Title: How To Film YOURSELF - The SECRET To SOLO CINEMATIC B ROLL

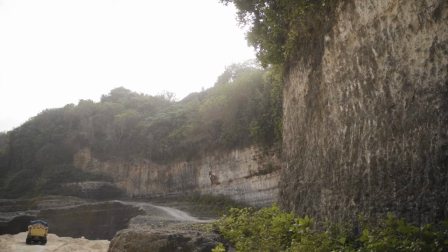6:53 you actually shoot any shots of yourself i like to get some nice big establishing shots to show the viewer where we are but this is also a
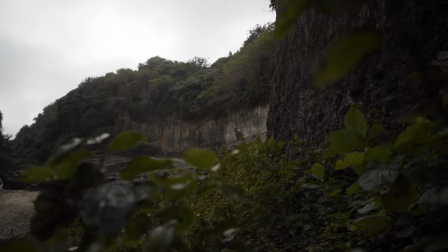7:00 really good opportunity for me to introduce some movement into those shots because i'm not going to be in the shots so i can film any establishing shots i want with nice movement and then anytime i want a cutaway or something that hasn't got me in it later on in the video i can
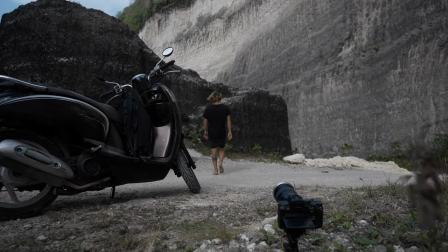7:15 also introduce some of that movement something important when you guys are doing your angles is to change your lenses and focal lengths don't film everything just on that widest lens it's all going to look very much the same and sometimes by adding a long lens and getting like a really nice zoomed in shot it completely
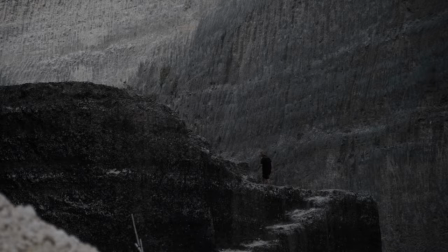7:32 changes the feeling of the video and like really adds to the whole experience and makes it feel not so much like it's just someone plonking the camera on the floor like my phone just smashed itself on the floor i don't think there's ever been a time for me that i've got back to the edits and been like wow i have way too many like awesome shots for this and way too many like good angles so
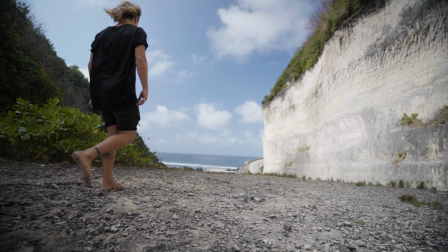7:55 just try and shoot as many angles as you possibly can.
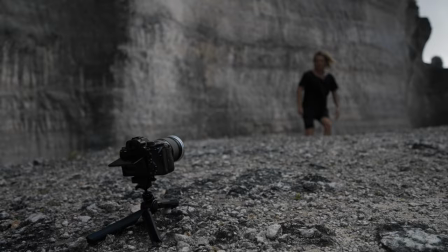7:58 A lot of them aren't going to work or look as nice as you think they might because you're not going to be seeing the actual framing when it has you in them so just go crazy with the angles.
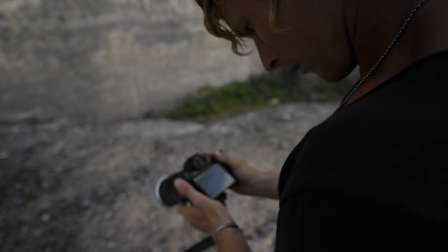8:07 Shoot way more than you think you need. You're going to be super thankful later when you get back to the edit. The next thing is going to be to review the shots that you're taking.
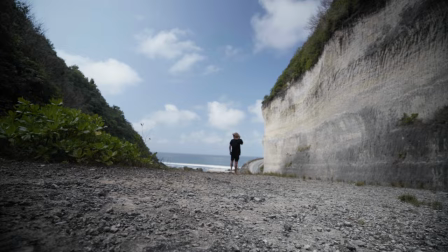8:15 When you're filming by yourself there's no one that is going to be looking at the shot to make sure that the focus was right and it didn't focus on
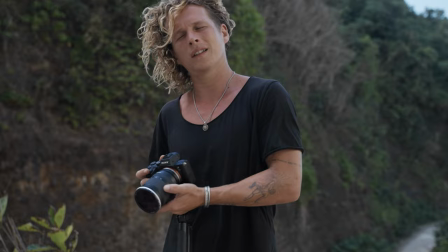8:21 something random in the background maybe a cloud comes over and changes your exposure so just to review it and make sure that it worked
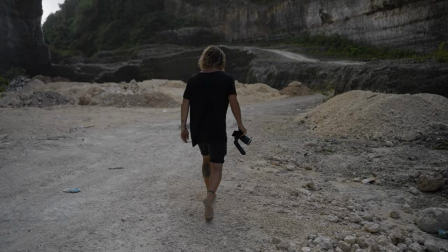8:28 the way that you wanted to is really important you need a little bit of patience it's gonna take longer to film videos by yourself because you're one person doing
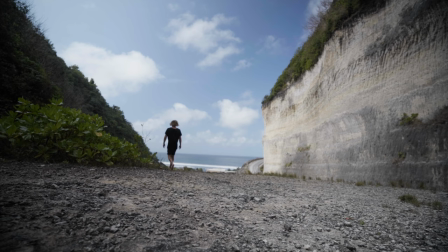8:35 everything but just reviewing it can make sure that you're getting the best shots possible if you see that your framing is wrong maybe in
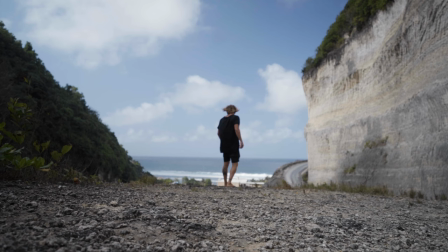8:43 the side of the frame you can just adjust slightly and redo it to make sure that you are really nailing them as best as you can the last thing i want to talk about is adding movement in post and this is going to be hugely beneficial to just make that video feel more
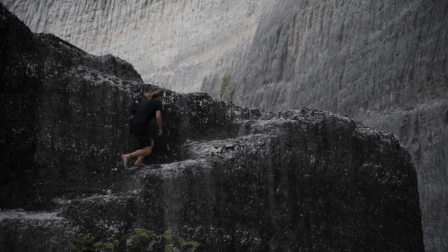8:58 like there was someone else there filming it for you and it wasn't just yourself and basically it's really easy to do this by using key frames
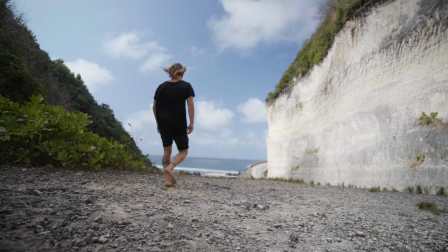9:05 in whatever editing software you guys have and you can add punch ins or punch outs if you're filming in a higher resolution like 4k you can even crop that whole image in and then do slides or move up and down and that's going to make it feel way more dynamic and nice for when the viewer is actually watching it it's not going to feel so much like there was just a camera on the floor which at the end of the day is something that we are kind of trying to achieve with these solo videos that's pretty much going to be it for this one guys i hope these tips are helpful the next time you out with no friends story happens to all of us and you need to film an entire project all by yourself these things will hopefully help you remember to be patient it can take a little bit longer but it's really fun to actually have everything on yourself and your responsibility to make it look nice and see if you can still create something awesome remember to check out melanote so you guys can plan your videos properly and know exactly what you need to do when you're out on set aside from that i will see you guys in the next one bye